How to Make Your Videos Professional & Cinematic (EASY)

I've got my LED panel right here, and it's just shooting at the interior of the room right here,
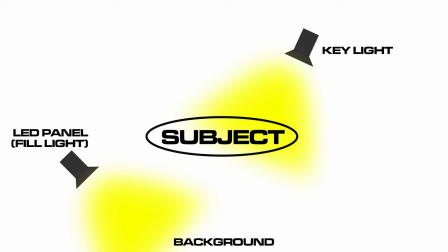12:00 and what I really like about the newer 660 Pros is that they have barn doors on them,
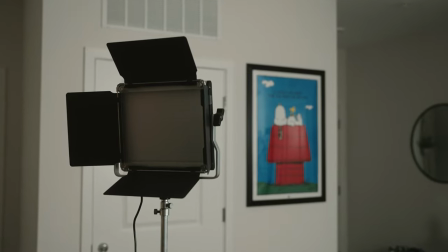12:05 and barn doors are just those metal flaps that are around a light that kind of allow you to shape it and tell it where to go. I've got the barn doors pretty much wide open on this, except for the fact it's right next to me. I've got the right barn door tipped inward so that the light doesn't spill onto my face.
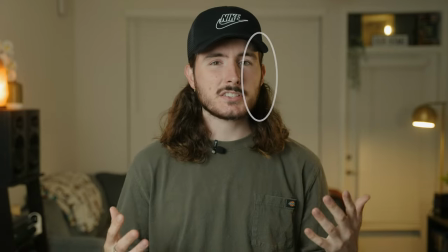12:19 I'll show you what it looks like if I take that barn door outwards. And this doesn't look too bad, but it does cast a little bit of extra light on the side of my face.
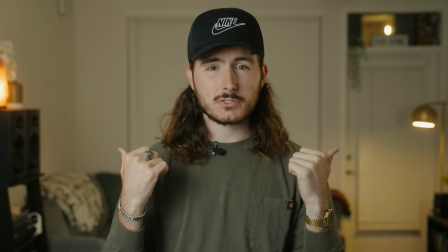12:26 And again, the whole goal with adding this light in general is to make it look like those two lights are creating it and kind of filling this room with natural ambient light.
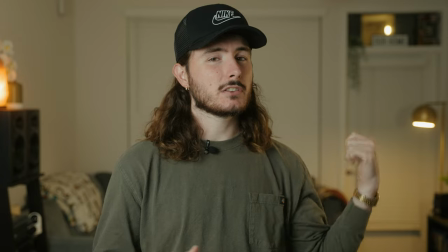12:35 So with it hitting the side of my face like this, it doesn't really look like that lamp back there would be capable of doing that.
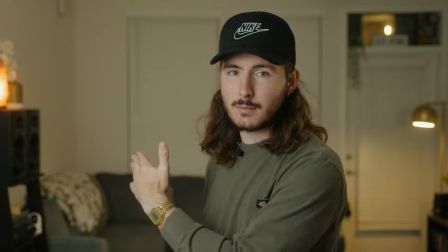12:41 So I'm going to flip the barn door back in and keep that light aimed directly at the interior of the room where I want it.
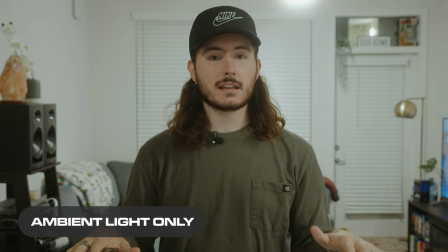12:46 So just a quick recap, here's what the image looks like with no lighting except the lights that we have available to us in the ceiling.
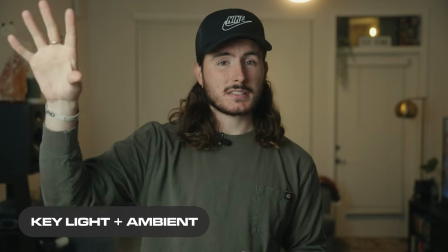12:52 And now here's our image with just a key light added. This is the Godox SL60W with a nice white umbrella for diffusion.
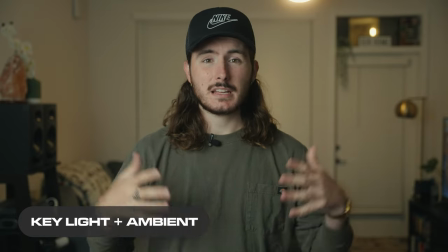12:59 And again, if you have no other lights, no practicals to play with, no nothing, this is a pretty good point to land on if you're early in your journey.
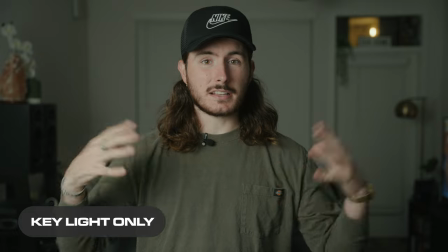13:07 Here we are with all of our lights turned off now except for the key light. Again, this is a nice little dramatic moment if you're looking for that.
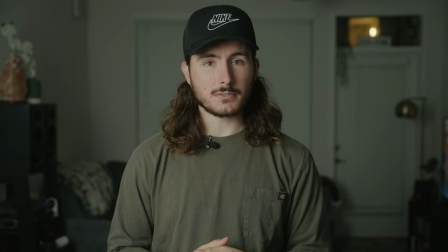13:13 But let's move on to turning on our practicals. And now here we are with our practicals.
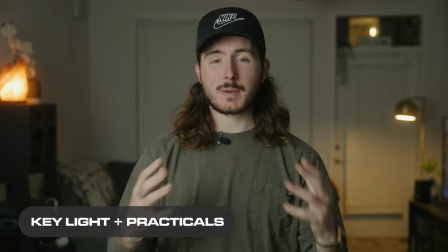13:17 This is an area that you can have a little bit more fun and kind of spice up a little bit depending on what your personality type is.
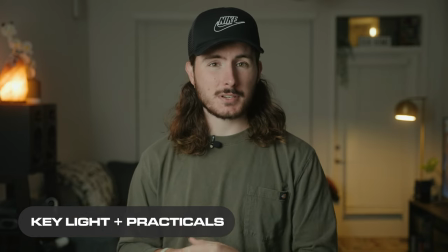13:22 If you've got some cool neon you can hang up or something, this is definitely the time to do it. And depending on how your image looks, you may or may not want to move to the next step, which is motivating our practicals with a little bit more light to fill the space.
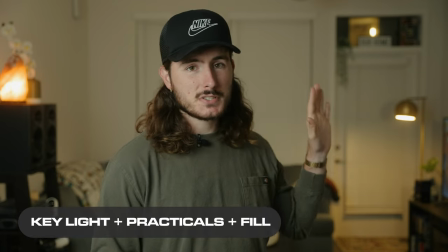13:35 And now here we are once again with our nice final image. We've got the newer 660 Pro LED panel shooting into the room.
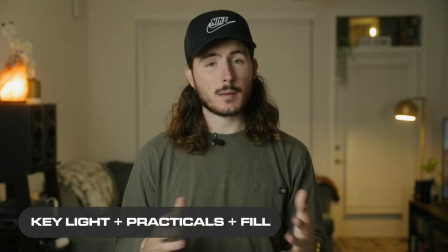13:42 I've got it at about 3200 Kelvin to kind of match these two lights back here, my practicals. And this just helps to look a bit more natural.
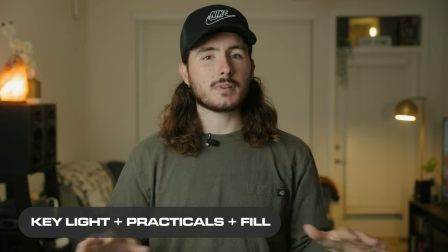13:49 It looks like these lights are creating a bit more light behind me and kind of adding a bit more of an ambient feel just to give an overall more pleasing end result. So I don't know about you guys, but I'm pretty psyched with how the image is looking right now. I'm pretty psyched with how things are sounding right now. Overall, the vibes are just immaculate, but it is still super important to understand how all of this is tied together in the camera and how some of our camera settings can influence our final image. I'll start by saying shoot at whatever f-stop that you want. I know that you tend to hear that shallow depth of field is like the ultimate in cinematic imagery and while I definitely think that you know images with a shallower depth of field tend to look a bit more pleasing for stuff like this, it's not the end-all be-all. You know there's plenty of blockbusters that didn't use super shallow depth of field so don't get too hung up on that. Here on the YouTubes, it's kind of a sensitive subject among some. I'm shooting at 2.8 right now just because I think that is the most pleasing for what I'm doing, but don't feel like you have to work with what you've got. If you don't have a lens that stops down that low, just use what you have. I promise that the lighting and audio and everything else will make up for any lack of depth of field. Next, we'll quickly cover focal length, and this is debatable depending on who you ask, but I will say generally anywhere between like 35 to 85 is probably the most pleasing for a human subjects at least,
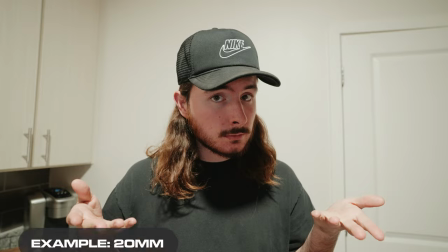15:08 with wide focal lengths like 15, 20, 24, stuff like that, it can kind of make us look narrow and it'll get worse the closer you are to the camera. So if you're doing like a vlog type setup, obviously things are a bit more wide. It's why some things tend to look a bit more stretched out. When you have a bit more room to play with like this, anywhere from that 35 to 85 range is generally considered to be the most natural and similar to what our eye is going to see. And having a little bit of compression is nice. I'm shooting this video at about 50 millimeters right now on full frame. So I think that's kind of a no-nonsense, super simple focal length to stick to for certain things like this. But again, there's no hard and fast rules. That's the best part about all of this. We're creating art and we're having fun. So shoot at whatever focal length you want and do with that advice what you will. This next setting note is one that I in particular take super seriously. I treat this like the gospel and I follow it pretty much with every video. and that is the 180 shutter rule.